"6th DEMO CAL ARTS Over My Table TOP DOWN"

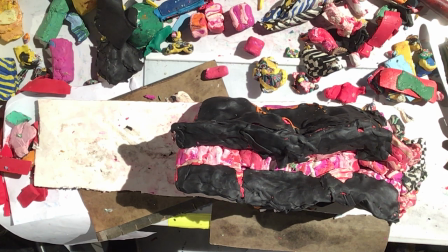(86:40)
Thank you very much. You have more? Oh, can you put them back together like this?
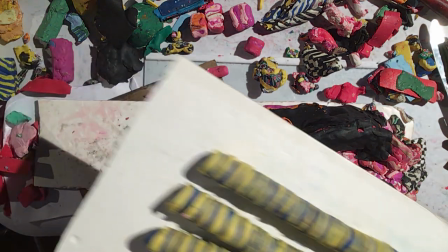(86:46)
You need the blue. Just chop the blue and then, yeah. And where's the master of it?
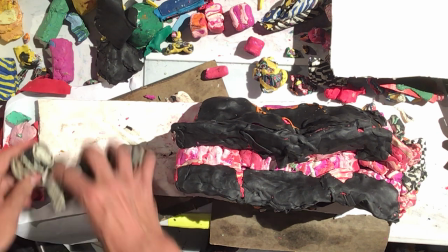(86:54)
Oh, here it is, yeah. So there's the larger pieces. So part of me wants to do something like this, because I want to see the crawling crabs big.
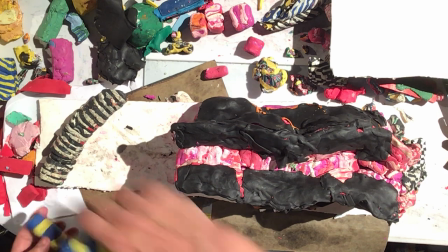(87:02)
Part of me wants to do this, because I want to see the crawling crabs at a different scale and how they are affected by that scale.
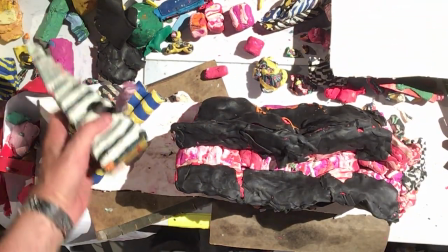(87:11)
I'm going to try to give you up front a bunch of textures that we have talked about that
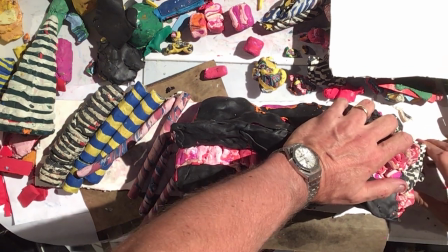(87:23)
you're going to be able then to see as preliminaries that flow into the Cheshire Cat.
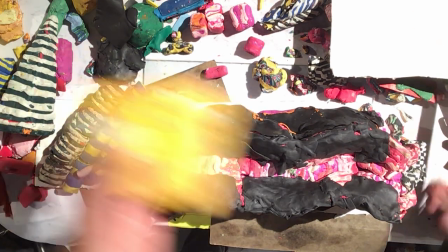(87:27)
I am also going to put the cat back on its back.
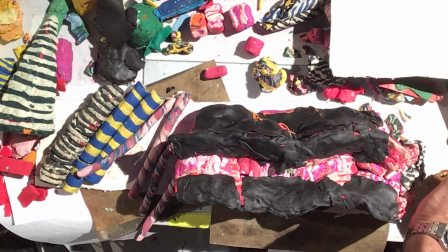(87:32)
So I have to build another buck, a buck or a negative clay thing that holds up the back.
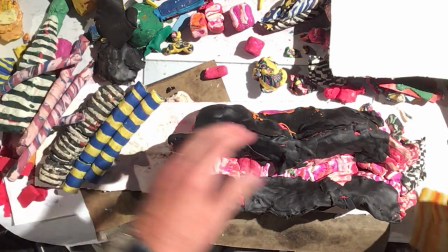(87:42)
I first learned the word buck from Paul Herod, who was an excellent sculpting student who I went to school with.
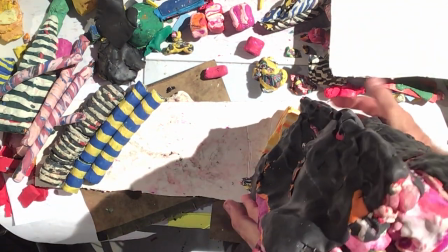(87:50)
There were only 3 sculptors in the whole school when I went to school here. Paul Herod, Paul Richmond, and myself.
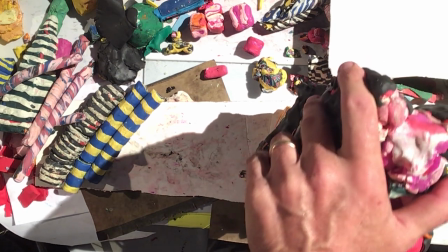(87:57)
And I worked in F105, which is the computer lab, and there was a pipe, excuse me, here.
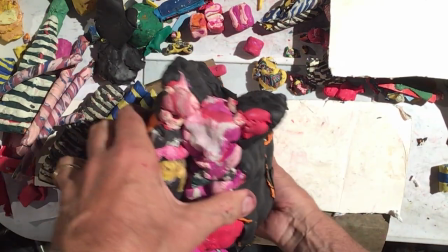(88:05)
So it's back on its back again. This is going to be kind of crazed. So I want these things to flow into it.
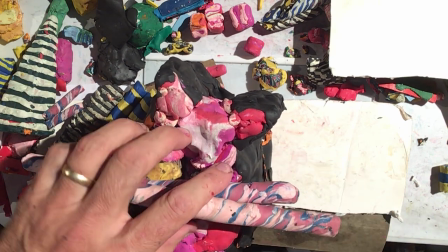(88:12)
The first thing I'm going to do is the Mylar, because I want you to understand why the Mylar twisties are what they are.
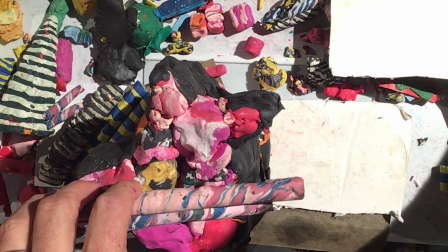(88:19)
Where are they? Oh yeah, good. Thank you very much for making these.
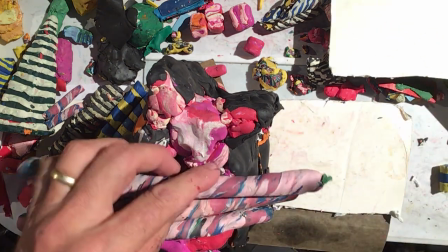(88:24)
So the Mylar twisties are kind of like crabs, but they're very fluid, and they have that kind of interesting, and I want to put them on a 45-degree angle.
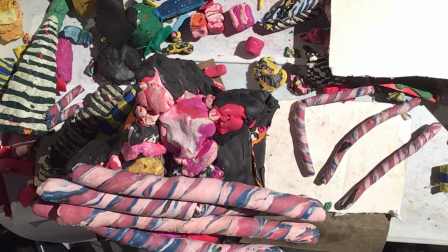(88:32)
That's the whole point of it. I'm going to use, here we go.
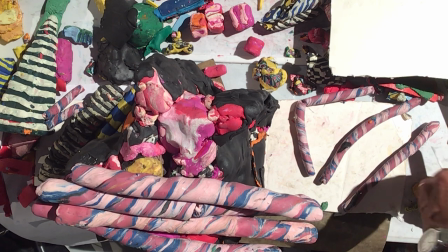(88:39)
I like that we're getting there. I have to tell you, this is the moment of relief for me, because the hard part's done.
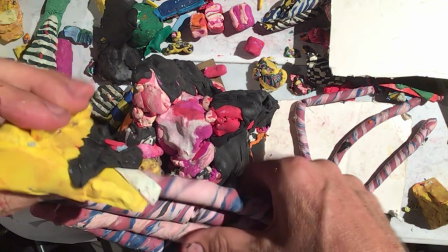(88:46)
The outcome is in.
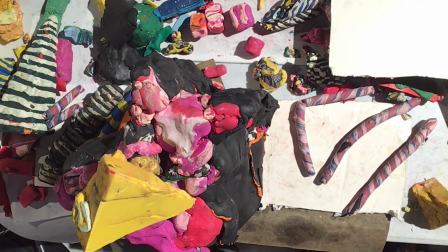(88:49)
The energy, just like that block I haven't cut up in 15 years, it's still, or 12 years. Yeah, that one, it's still sitting there. It's potential energy, and only when the knife hits it is it kinetic and comes to life.
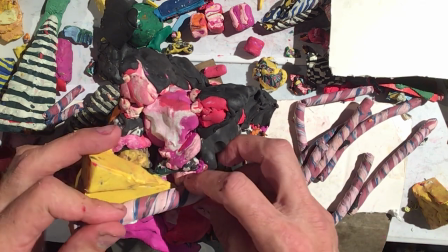(89:03)
So these are the twisty Mylar things. Watch what I'm trying to build is a diagonal.
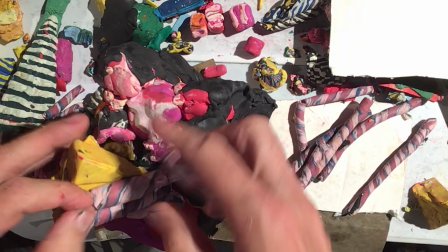(89:09)
I'm just laying them in as their own little discrete, what would you call these?
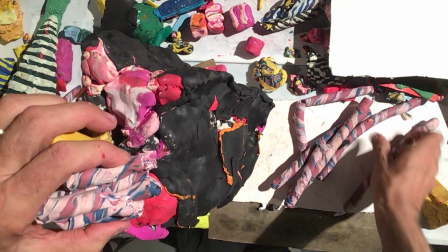(89:16)
Little, Tootsie Roll pinches or whatever. And they're on an angle. Yeah, but see, they're not long, right?
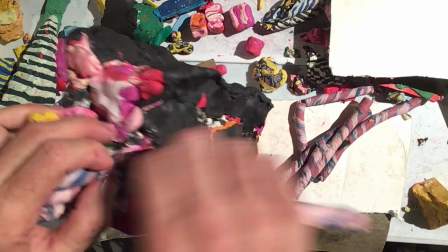(89:25)
And the reason they're not long is I really want them to sort of evolve and unevolve like little creatures across the screen.
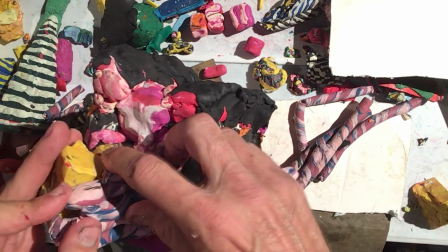(89:32)
I don't want them to be a single long thing.
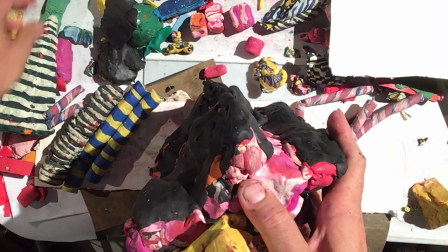(89:37)
And this is going to be a little bit weird, not only because I'm so tall on a block that's unfinished, and here I am supporting it in a wanky style right there.
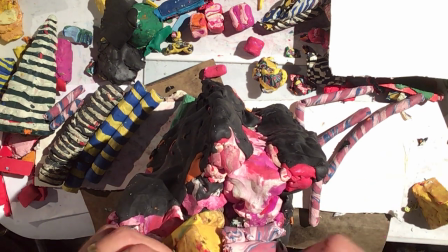(89:47)
So I'm going to keep doing this on this little 45, barely visible to the, all right, here.
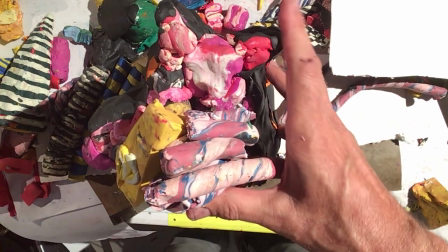(89:53)
There you go, video folks, there.